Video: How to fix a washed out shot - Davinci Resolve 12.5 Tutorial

Since this is a stationary shot, it works really well with the temporal noise reduction, which is really good. So I'll set it to two frames and temporal noise reduction basically looks in the movement of the shot and sees, uses that to figure out what's noise. So if you get a lot of movement and then I just ran into this on a project, you get a lot of movement and you try and use temporal noise reduction with a bunch of frames, it ends up looking like a bad optical flow time remapping. But, you know, with an easy shot like this, I can just turn it up to 100 and boom. You know, it's still, temporal noise reduction, if you do it right, stays way sharper than spatula noise reduction. So, like, that just looks like, you know, my camera can actually handle what we're doing to it and not, you know, like it can't.
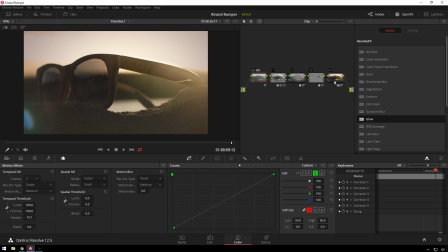So there's that. And now the shot's kind of a little bit dead looking. So we can add a little bit of life in here. We'll go to a luma curve and brighten it up just a little bit. We don't want too much of that. What we're going to do is scoot all that up some, and then,
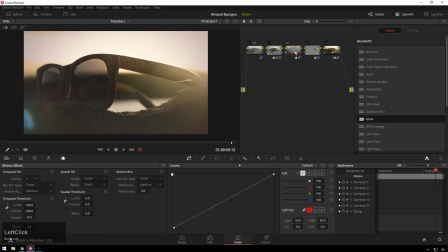since I'm still not happy with what's going on in this outside node, we're going to try and figure that out. So I'll move our black point in a little bit. I think that's going to fix it up for me. Yeah, that evens it out a little bit nicer,
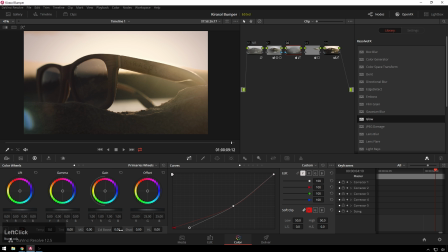and go ahead and even add a little bit of color boost because I'm too lazy to do it another way. So yeah. and now the thing that's really sticking out to me is this blue part which is probably fine but you know it is a complementary color to this but I don't really want it in there as much as it is so we're going to go to hue versus saturation just pick that
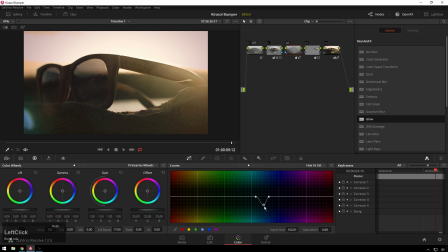color and that's not quite enough so bring it way out and it's really towards the green side and that's much nicer if we're really hardcore. We could even change the hue on it some just so it fits in a little better, but that's not going to look very good.
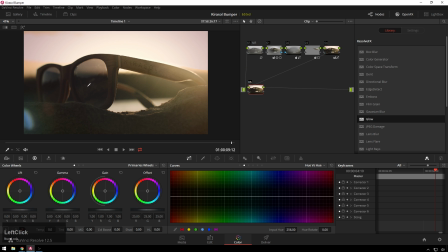So now I've got something looking pretty good. We'll go ahead and just add a little bit of flavor on top of that. Since we got rid of all the grain, I will add a little bit of film grain to it. I'll change this to, this one is fun. How does that look just on its own? Could use a little bit more. So I'll switch this to grain only so we can see what we're doing.
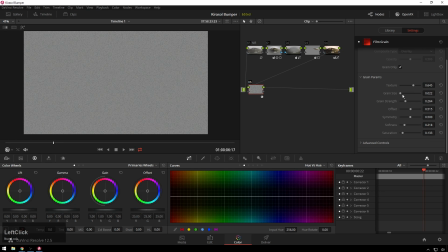I Barely any, increase the texture a little bit, increase the size, increase the softness,
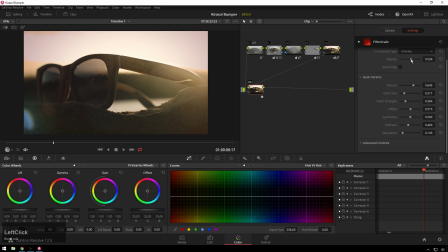and then we will increase the opacity just a little bit. That's looking pretty good. So if you're one of those people that's really afraid of grain, don't do this part. But if you're me and you really like grain, do this part. And then just because we always do this, we'll get back some of the original character of this shot, add some glow in.
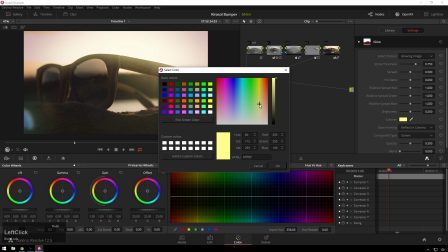We will make it one of these,
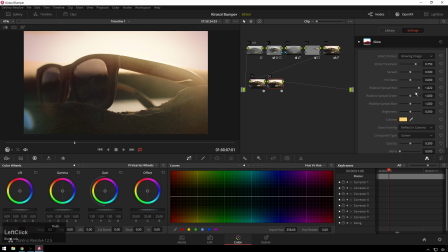increase our relative spread red and decrease our relative spread blue, which will give it more of an orangey feel as well. Which will be cool. I will increase the brightness, but decrease the opacity. And then finally, I will just add one more. I should add this beforehand.
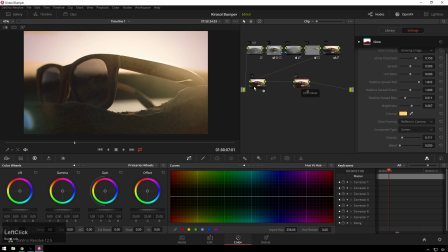So shift before this guy too. Shift S. Just because I'm getting a little bit too much interest over here, not enough right where the logo matters is i will add one of these
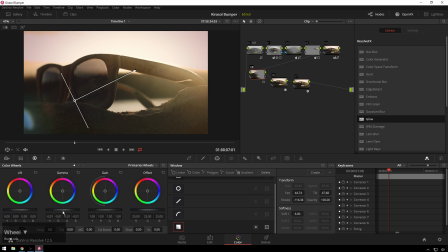gradients pull it up like that bring our gamut down just to not even that much see what happens if i even push it a little bit towards blue that's pretty cool so now we have some color contrast in the shot yeah i like what that did a lot so
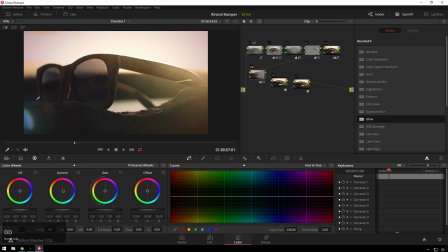just a little subtle thing but it makes it look you know a little more interesting and now this guy doesn't pop out as much and now this you know it's still not the most readable abusing the shot and made a tutorial about it instead. So, anyway, I hope you liked this tutorial.
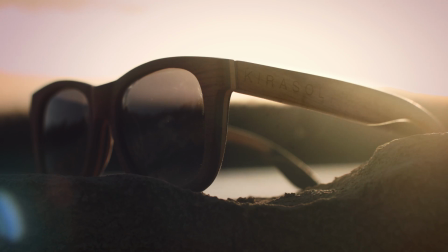If you liked it, you'd like it, if you didn't give it a dislike, no matter what your feelings are in the comments below.
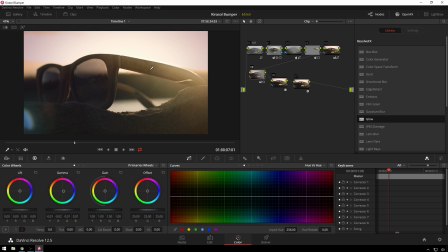If you want this footage and the project file and the power grade, be sure to check out my Patreon page where we've got all sorts of good stuff for those of you who want it. If you don't want it, you know, just keep watching the videos for free and subscribe to the Mission Media YouTube channel, which is full of great stuff.